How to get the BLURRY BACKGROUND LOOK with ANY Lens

What is going on Button Pushers? If you guys are new here, welcome to the channel. If you guys are coming back, welcome back. It's great to see you again. Today, I want to introduce you guys to the concept of distance in photography and filmmaking to give you a blurry background kind of look. Now, this might be a little new to some of you and some of you might understand the whole concept itself. But, if you don't, this video is for you.
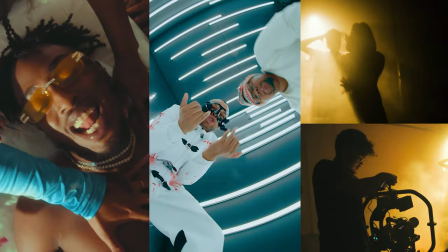So the blurry background look has a lot to do with your aperture, mainly your aperture but at the same time you can't achieve the same kind of feel with distance. So if you are ever in the situation where you might need to stop your aperture to a thinner aperture so you get less light and less of a blurry background, this trick might help you out. So a quick rundown of what I used to shoot so in this video we
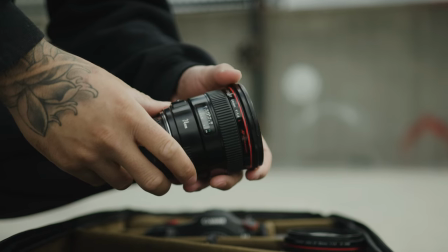0:58 used a 24 millimeter a 50 millimeter and an 85
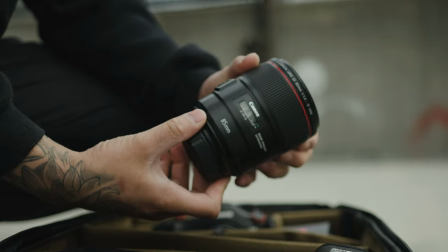1:02 millimeter now these were all l series lenses but i shot them all at an aperture of f 2.8 now what we're going to go through is four different situations um one situation where the camera and the background are far from the
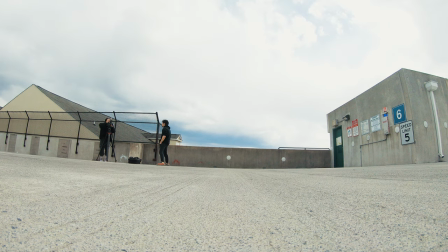1:16 subject one situation where the camera is up close and the background is far from the subject, one situation where the camera is far and the background is close, and then one situation where the camera and the background are close to the subject. Now that was a lot of information for you guys there, but you will see kind of when we run through it, I have a GoPro to kind of show you guys the scenario of what it's going to be, and I'll label it for you guys so you guys kind of understand.
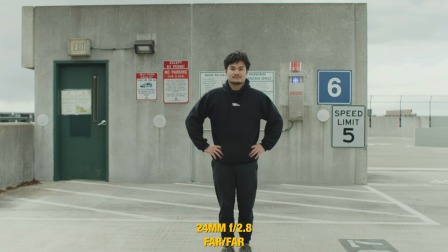1:41 Let's start off with the 24 millimeter with the subject far from the background and the camera. So they're right here, I'm right here in the middle, and the background is a little bit blurry but not as blurry as it could be and that's simply because the camera is so far from the subject and the background itself that you know it kind of blends in a little bit so as
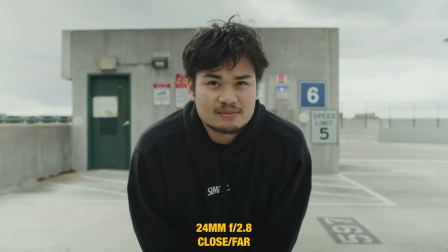2:00 I get closer to the camera you start to see that the background gets a lot blurrier and that is something that is kind of natural to it
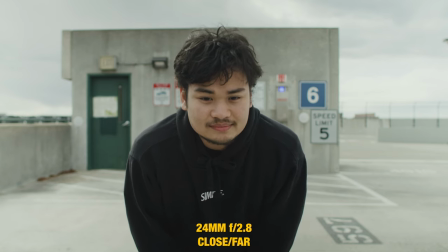2:08 so when the camera is really close to the subject but the background is far from the subject you do get that blurry background look and that
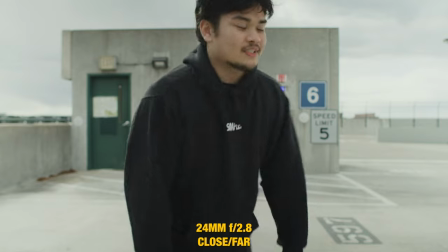2:15 really helps and you know it really helps with macro photography as well you know, this is like the main concept of macro photography.
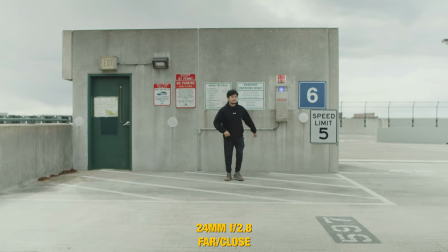2:22 So in the next situation, we have the camera far from the subject, but the background is super close. So I kind of walk my way over to the wall and it's kind of a situation where I'm literally against the wall almost. So that kind of creates the idea that the camera is going to end up focusing on both. So that is one thing to keep in mind. Now, lastly, we're going to go up close to the subject against the wall and we do gets both in focus everything's in focus and it's kind of like a no blurry background kind of thing now we're also going to jump to the 50 millimeter now keep in mind that when you're switching lenses every lens has different situations and different scenarios and different focal lengths so even though some may be blurrier than others the concept still applies but again when we switch to the 85 you're going to see that even when we're up close against the wall there is more of a blur if I'm not literally pressed onto the wall so you'll see later so the 50 millimeter
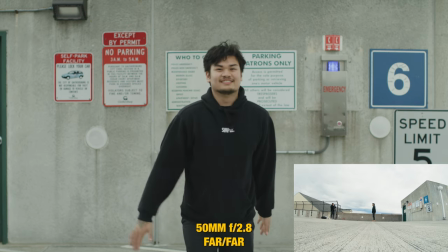3:18 of the subject far from camera and from background we do get a really nice little bokeh isolation kind of look and then as we get closer
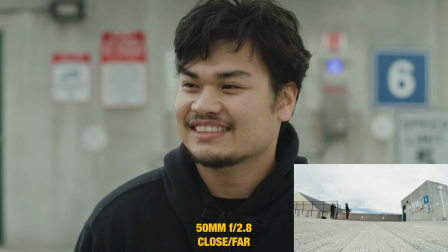3:27 to the camera here you see it gets even more intense even more strong and
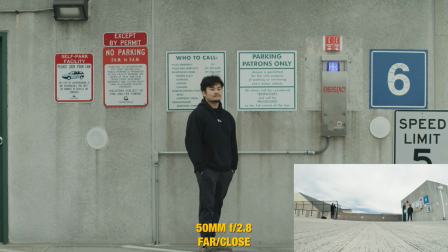3:31 then lastly against the wall with the camera far from the subject it's still a little bit in focus but you'll start to notice that the background is starting to kind of be less in focus even though I'm a little bit closer.
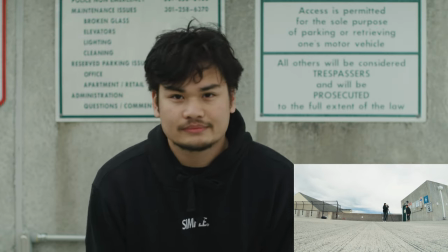3:46 Lastly both close to the subject you know same kind of concept the background still more
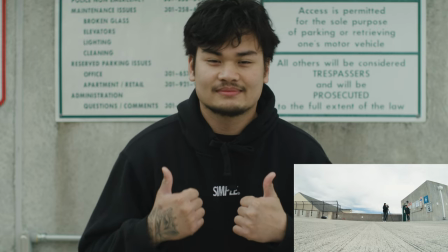3:50 in focus than it would have been if it was up close or in the mid-range area.